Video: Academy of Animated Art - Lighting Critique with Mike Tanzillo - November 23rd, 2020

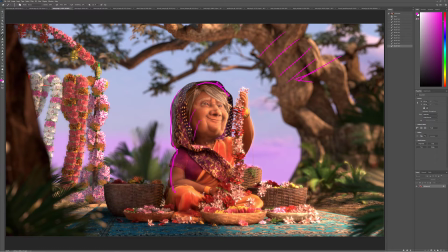1235s
Let's try working some of these cooler, maybe into her skin here. Just try, see if you like it. If not, we can always pull it back. But try and maybe add a little bit more of these cooler elements, like definitely into this plant, back here into those fill values to really kind of help that out.
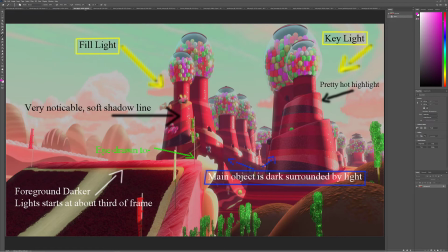1250s
But I think that would be a really good next step for you there. All right, Dana. Very cool. Yes. So I'm assuming this is cloudy with a chance of meatballs. I could be very wrong, but I think that's what this is. So yeah. So pretty bright key light, as you mentioned.
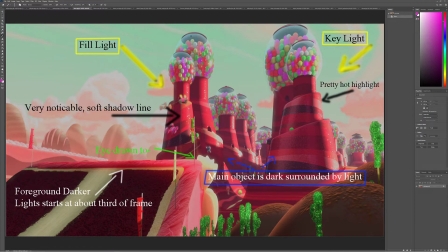1270s
We've got a key light coming in here. You mentioned this line between them, which is true. Notice the subsurface scattering right here on the edge of this. Well, I'm assuming that's cake. And the main objects are dark surrounded by light.
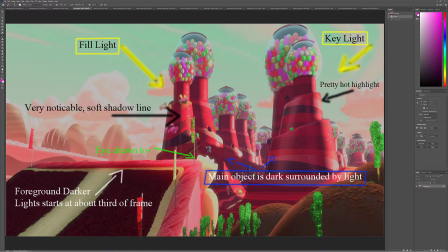1284s
That's true, but they're also using a lot of saturation, like very saturated elements to create them to pop off from the background. So really pay attention to the saturation points on some of this stuff because it is very candy coated, but not quite like it's not quite super 100% red.
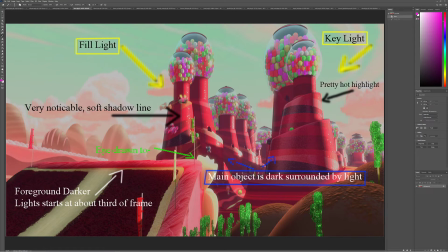1304s
But like again with this film, it's all about like feeling like artificial colors and flavors and candy. So really getting that. I also want you to notice this the pinkish hues in the clouds and the sky color is very interesting.
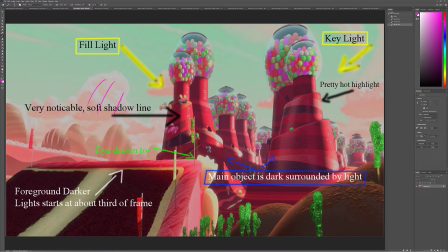1318s
Let's see, foreground darker, light star. Yeah, so really this darkness down here is to serve two purposes. One is to draw our eye back here, and two is to create more shaping because this is very flat in here. So just to create some more shaping in here.
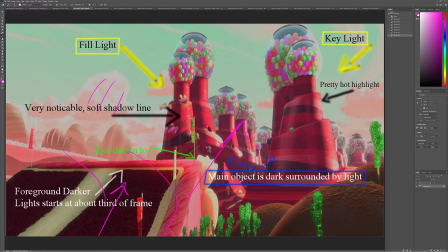1337s
And then let's see what else. Yeah, so saturation points, shaping, and then like there's just no super, like the darkest that anything really gets is like inside these doorways,
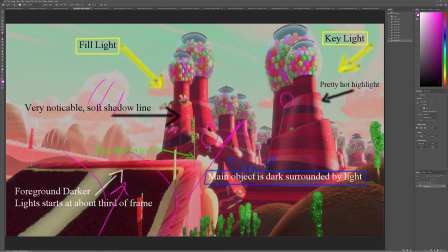1356s
and even that's got a little bit of a haze to it because it's a little bit further off in the distance. So just like light, bright, glowy, happy, kid friendly, huge color pops going across the screen there, I think would be the way to go. So really good job there.
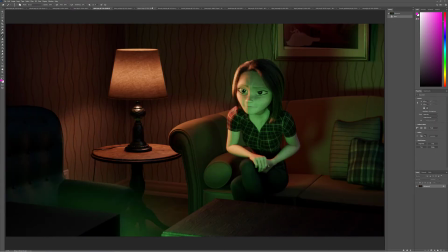1372s
All right, Diana. So we've got a couple images here from you and some reference. So you mentioned, I think you can even go brighter in this lamp. Like if it was me, I would go brighter right here in the middle.
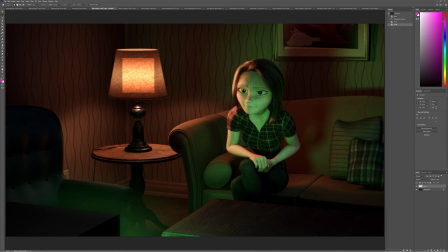1390s
Like even somewhere in this region to simulate the idea that there's a bulb in there, right? Oh, that's not good. Make this smaller.
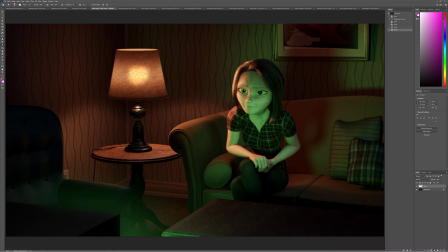1408s
I mean, let's do this more. Just get that being a little bit brighter. And then that bulb element on top.
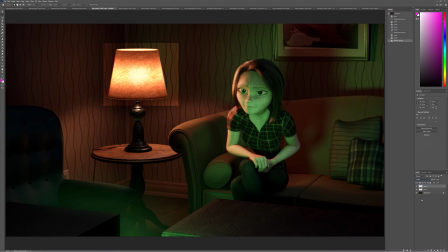1426s
Screen that on top. There we go, something like that. I would consider going even a little bit brighter, like something along those lines.
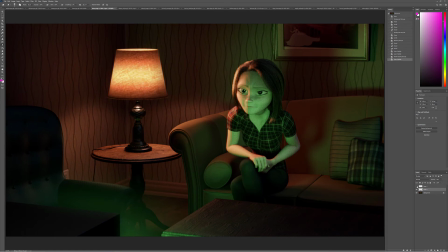1445s
Let's tone that down, maybe just a touch, because I don't want to draw too much away from her. And then having that like idea of a bulb in the middle would be really good. And then what we could do,
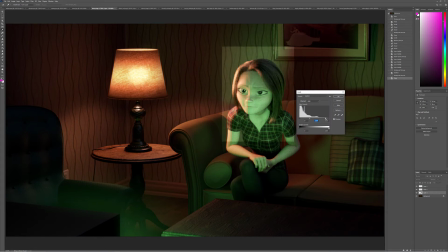1465s
so make that a little. We could even then increase the character just a touch more, but this is really looking good.